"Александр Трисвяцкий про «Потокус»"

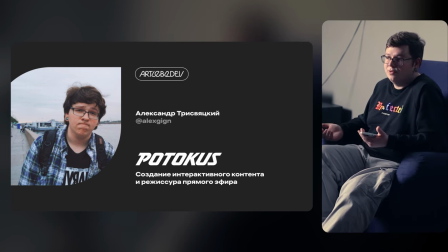0:11 Всем привет, меня зовут Александр Трисвятский, я работаю в студии режиссера монтажа, также я монтирую ролики для Тёмы Лебедева, но последние два года я работал в команде над созданием Потокуса. И про Потокус я как раз хотел бы вам немножко рассказать.
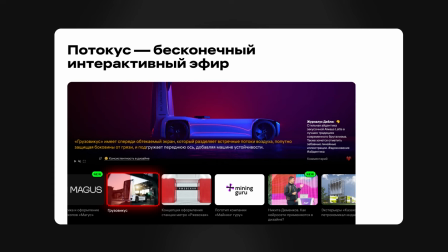0:31 Что такое, собственно, Потокус? Потокус – это бесконечный интерактивный эфир.
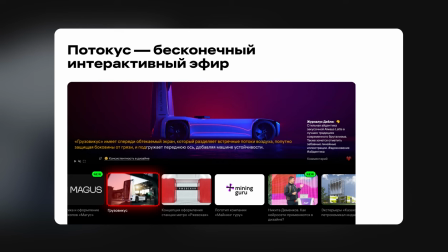0:36 Давайте вот сюда уберем. Потокус – это бесконечный интерактивный эфир, в котором показываются работы студии, в котором показывается и рассказывается про дизайн.
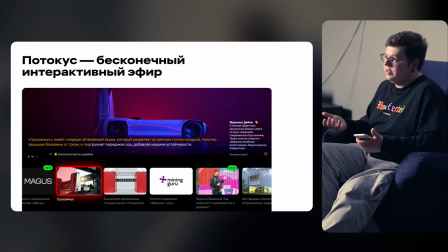0:46 То есть это такой эдакий журнал студии Лебедева, просто в видеоформате, в бесконечном интерактивном видеоформате в онлайне. Но самое главное отличие Потокуса от других различных стримов на Ютубе, на Твиче и где-нибудь еще – это наличие интерактивности.
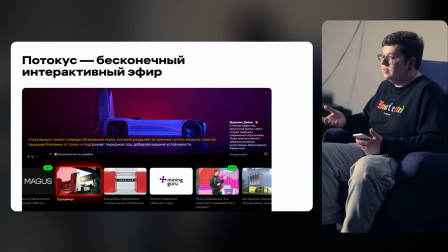1:05 То есть взаимодействие зрителя непосредственно с тем, что происходит на экране.
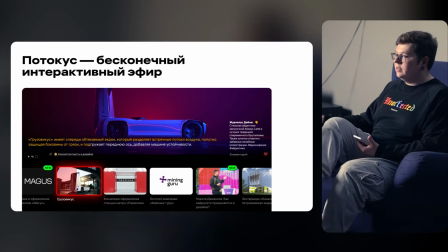1:10 И об этом я чуть-чуть позднее, но хотелось бы рассказать немножко про предысторию.
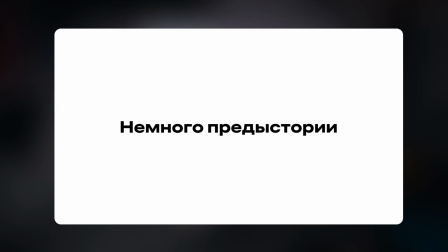1:19 Подзывает как-то два года назад меня наш арт-директор Сереж Куленкович и говорит: давай посмотрим на сайт студии Артемия Лебедева.
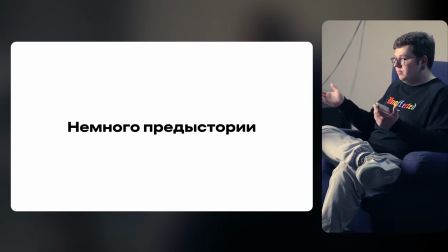1:28 Мы такие посмотрели, мы поняли, что дизайн сайта, он все время менялся с течением времени с какой-то, и менялось расположение иконок,
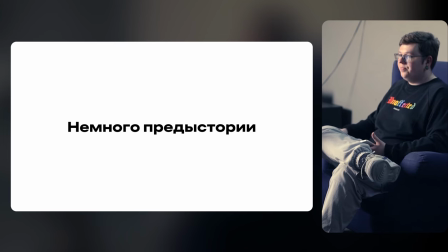1:40 сама вот эта картинок и так далее. Но мы поняли, что как будто мы топчемся на месте, потому что дизайн-то менялся, но вот основная сетка, основной посыл, основной смысл вот дизайна сайта, он оставался. То есть какие-то картинки, текст, лендинги, ссылки и так далее.
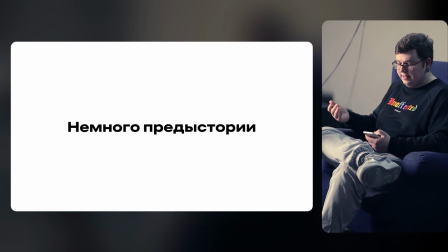1:59 И Сережа предложил такую идею: как бы нам все это изменить, как бы нам апгрейднуть интернет и превратить сайт студии Лебедева не просто в набор картинок и каких-то лендингов,
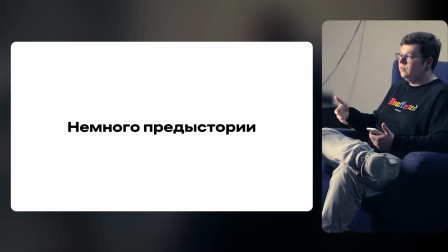2:13 а в настоящий новый видеоформат, который соответствует всем новым современным трендам и так далее. Вот. И этот видеоформат можно было бы смотреть с любого устройства, с любым разрешением экрана, то есть полноценный такой видеоэфир,
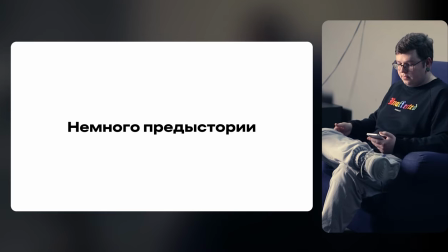2:31 созданный на основе сайта студии Лебедева. И тогда у нас уже появились вопросы. Ну, то есть мы начали работать, подумали, что эта идея клевая, классная, это такое обновление интернета, и мы будем, собственно, первыми в этом.
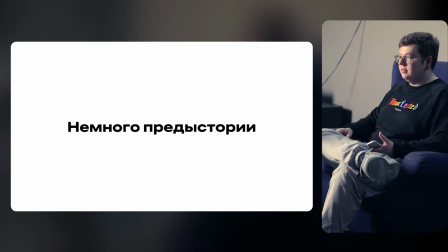2:46 И мы начали думать, как это все можно сделать, как же перенести статичный сайт студии Лебедева в видеоформат.
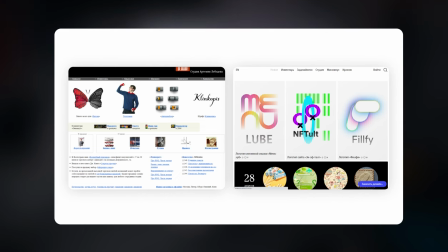2:55 То есть...
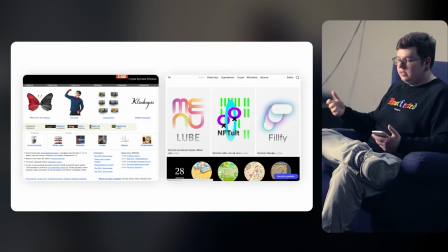3:01 студия делает очень классные работы, и мы подумали, что можем начать, например, с них.
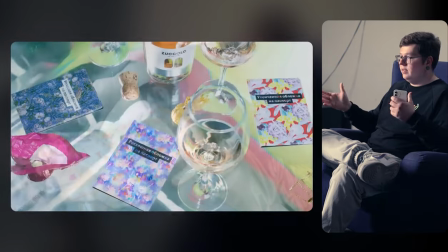3:11 Мы начали просто вот как-то собирать какие-то работы, брать картинки.
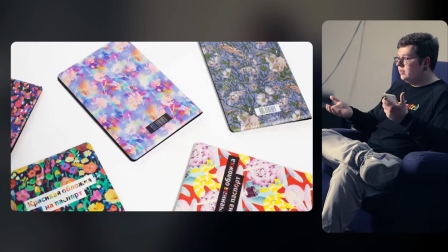3:16 То есть что такое работа, да? Это набор картинок, это может быть там в нем видео есть, может какая-то анимация.
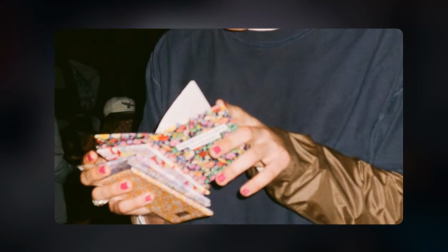3:23 Но мы начали с базовых таких вещей, чтобы не упороться, и просто начали пробовать, как это все сочетается.
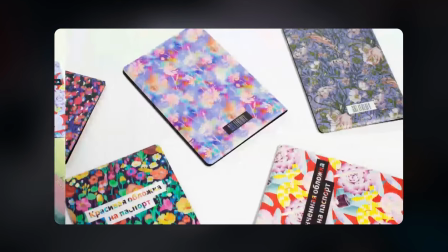3:29 Мы накачали картинок у какой-то работы,
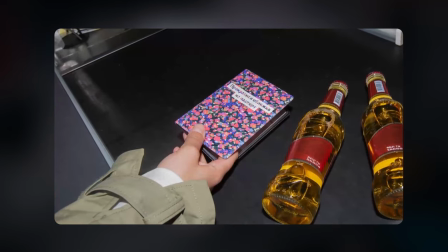3:34 сделали это все в слайд-шоу, и уже у нас появился такой видеофрагмент,
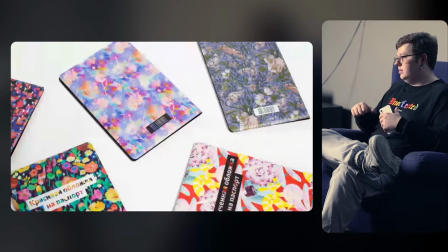3:40 состоящий просто из картинок, то есть это слайд-шоу, но его уже не скучно смотреть, он с анимациями,
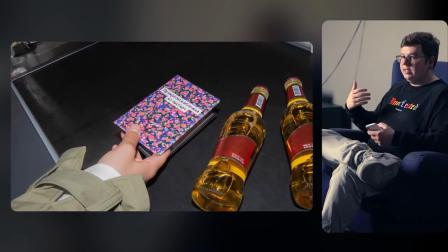3:46 с музыкой, то есть уже мы превратили статичный контент в динамический такой.
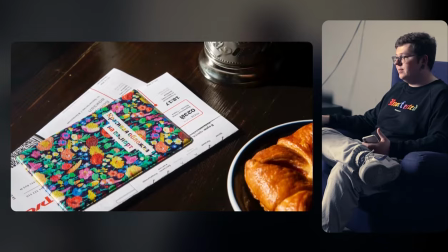3:55 Дальше студия Лебедева, она любит учить и учиться, поэтому у студии есть очень много различных ребят,
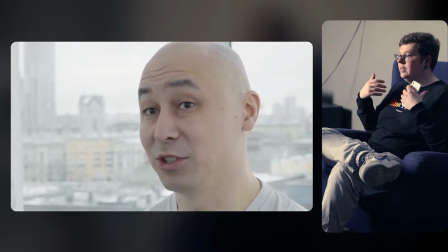4:03 сотрудников и гостей студии, которые проводят семинары, и мы решили,
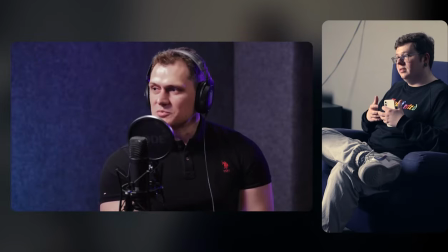4:08 что их тоже можно будет нарезать как-нибудь по кусочкам,
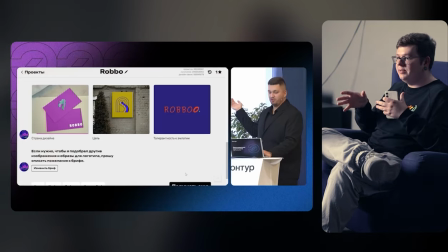4:12 как бы это ни звучало, и собрать такие видеофрагменты и отчеловечить эфир.
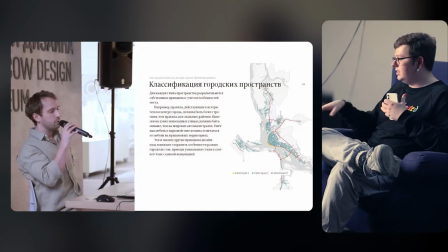4:17 То есть если мы когда создавали